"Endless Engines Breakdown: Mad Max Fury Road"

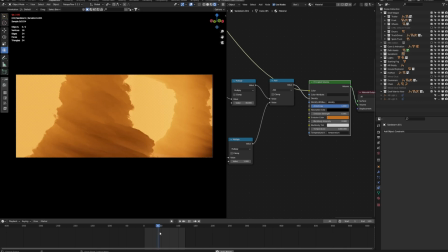And yeah, this turns out great, but was not originally planned, so it was a happy incident.
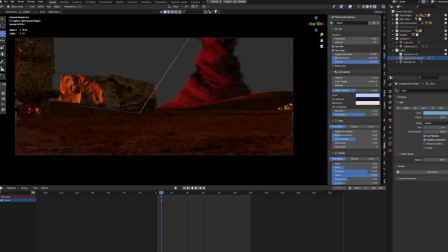After that I animated some additional lightning to emulate that
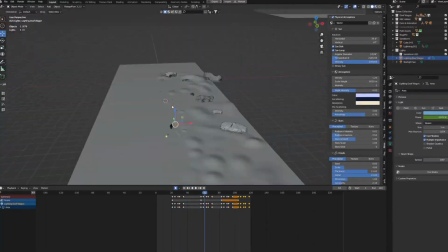the impact is closer to the Doofwagon as the background element suggests,
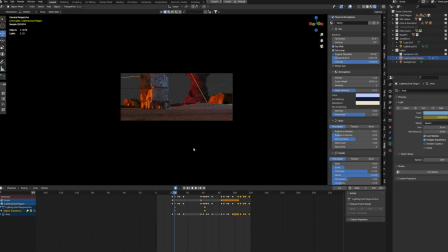and then really just play around with lights, with colors, with settings to get a feeling for the chaos that is kind of like happening in this scene.
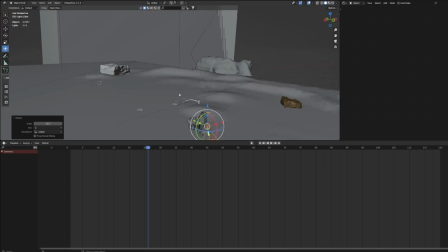And then just added in some practical lights, especially for the spots for the Doof Warrior and the spots for the Doofwagon,
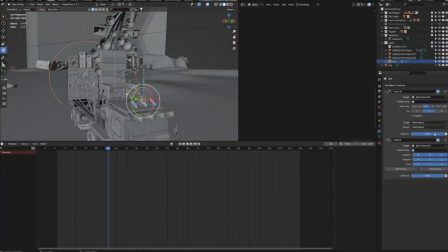and then just, yeah, again play around with different settings. In the end I added in a principal volume shader to make the light spots more visible.
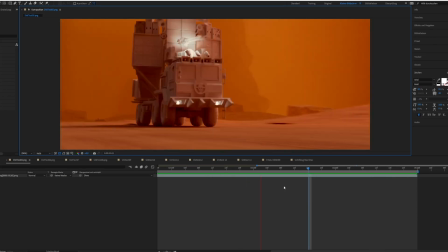and this turns out great and gave me a better feeling for what the direction of the animation will go.
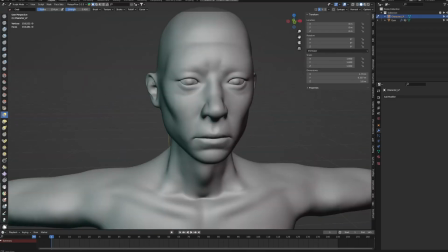For the Doof Warrior, I actually resculpted an existing character that I used for a previous project and then
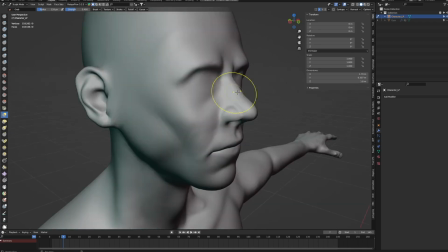used the sculpting brushes from Blender just to get a new shape out of the face.
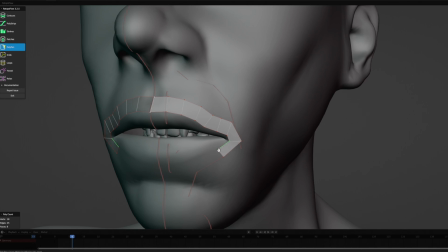And after this I was retopologizing the character using Retopoflow from CG Cookie,
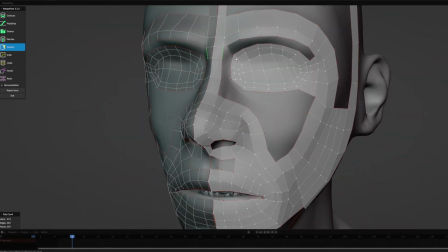and then I just used the essential loops that are necessary at the different parts of the face and at the arms
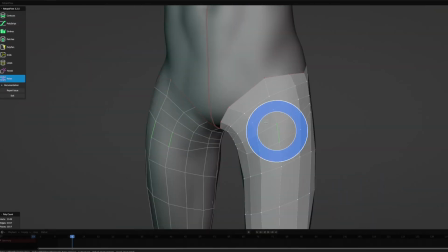and legs to really just solve the puzzle and do the tedious but necessary work for the later rigging stage.
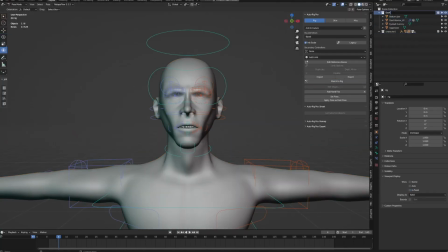Therefore I used the AutoRig Pro add-on, which is great when it comes to setting up different types of characters,
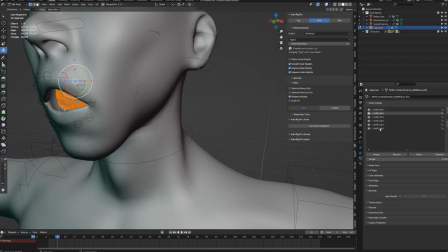and at the very end I just do some basic weight painting on different parts of the body to get a better result when it comes to the animation stage.
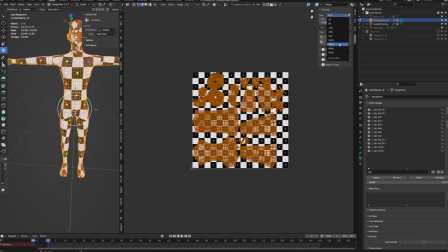Then I unwrap the character and bring the mesh inside of Substance Painter, where I just do the basic texturing for the Doof Warrior and the skin,
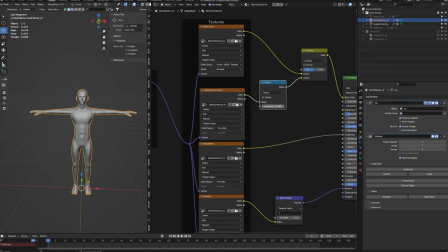and then just reset up the texture maps that I created in Substance Painter inside of Blender.
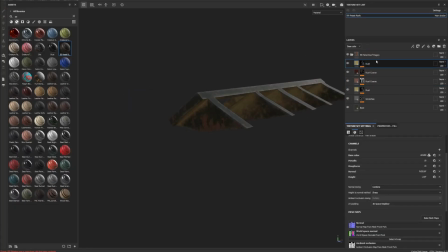Then I textured all the individual parts of the Doof Wagon,
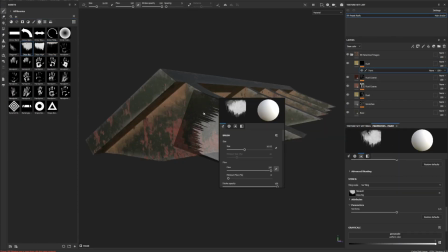and really once again I cursed myself that I choose Mad Max as my theme for the submission for the Endless Engines challenge.
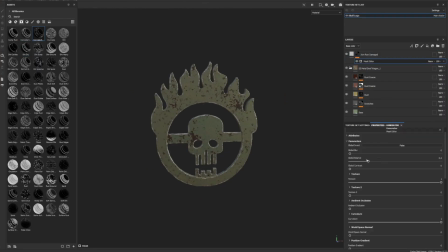But anyway, it was a lot of fun and it turned out great, so everything's fine.
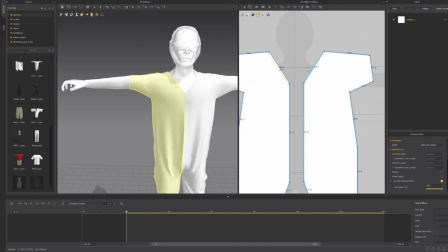Then I created the outfit of the Doof Warrior inside of Marvelous Designer, which is still the best software when it comes to clothes simulation.
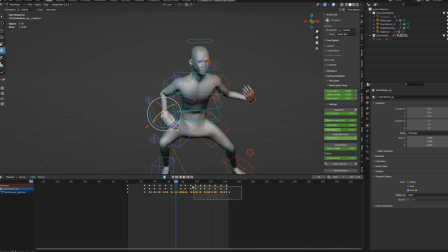And then I just add in some rough animation that I did with Blender to get a feeling for the overall motion of the Doof Warrior playing guitar.
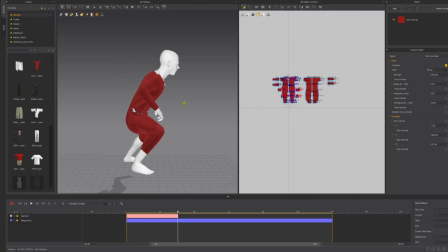And then once again simulating the clothes inside of Marvelous Designer and adding some wind effects to enhance the realism, because I mean someone is standing in front of a truck while driving through a sandstorm, so why not?
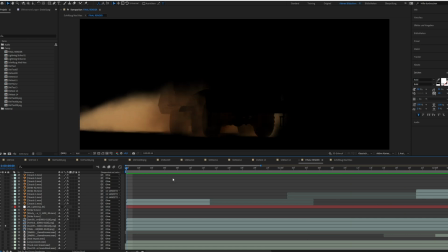Talking about simulation, there were a lot of stuff to cover, for example a dust wheel simulation, sandstorm simulation,
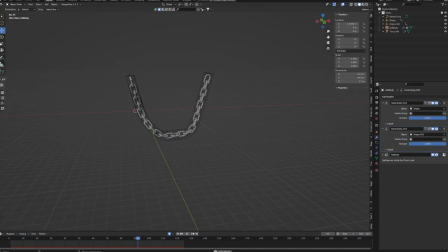the ground explosion for the later lightning strike, and then some secondary motion, for example for the chain which is in front of the Doof Wagon,
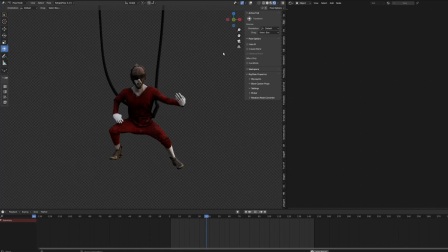and of course some cable physics for the Doof Warrior while playing guitar.
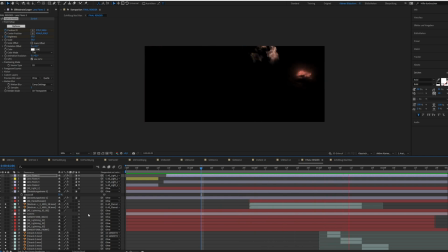In the composite stage I use After Effects, so add in some VFX passes like the lightning strikes and the flamethrower.
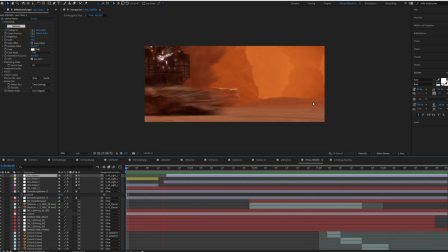And then I just tweak a lot of settings, just add in stuff like a drummer and the cloak for the drummer
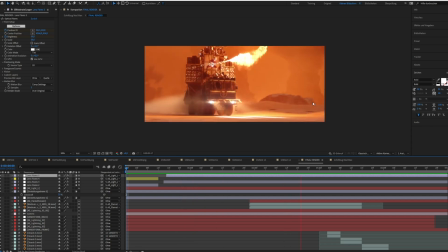and some background elements like the vehicle and some lens flares for the Doof Wagon and stuff like that.
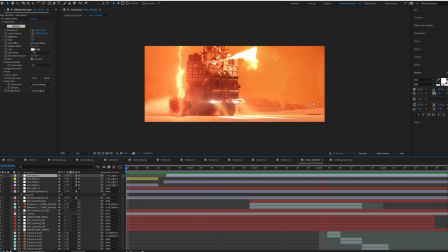And the only thing that was really missing was the sound.
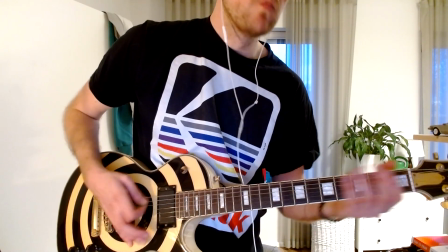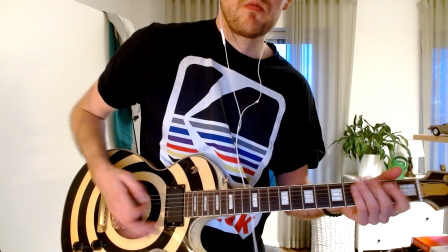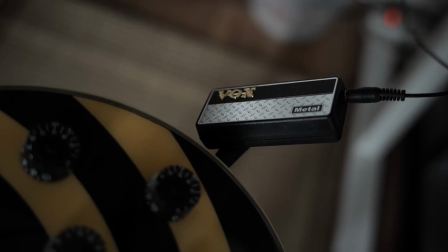So here's my professional solution.
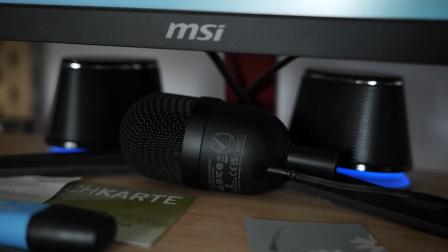Plug in your $30 preamp inside of the sound boxes of your PC, use your microphone to just kind of like record all of this crap,
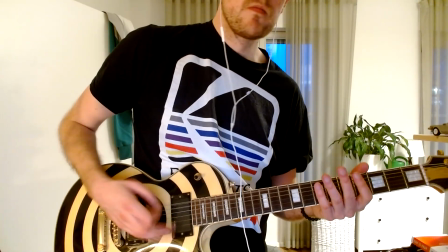and then mix down all the stuff inside Premiere Pro with the different passes to get kind of like this grungy garage band like sound.
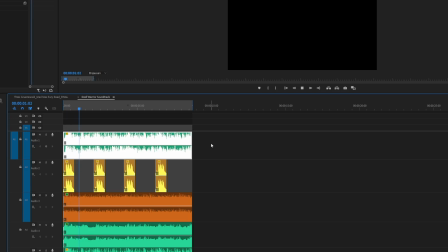And yeah, it works. Kind of.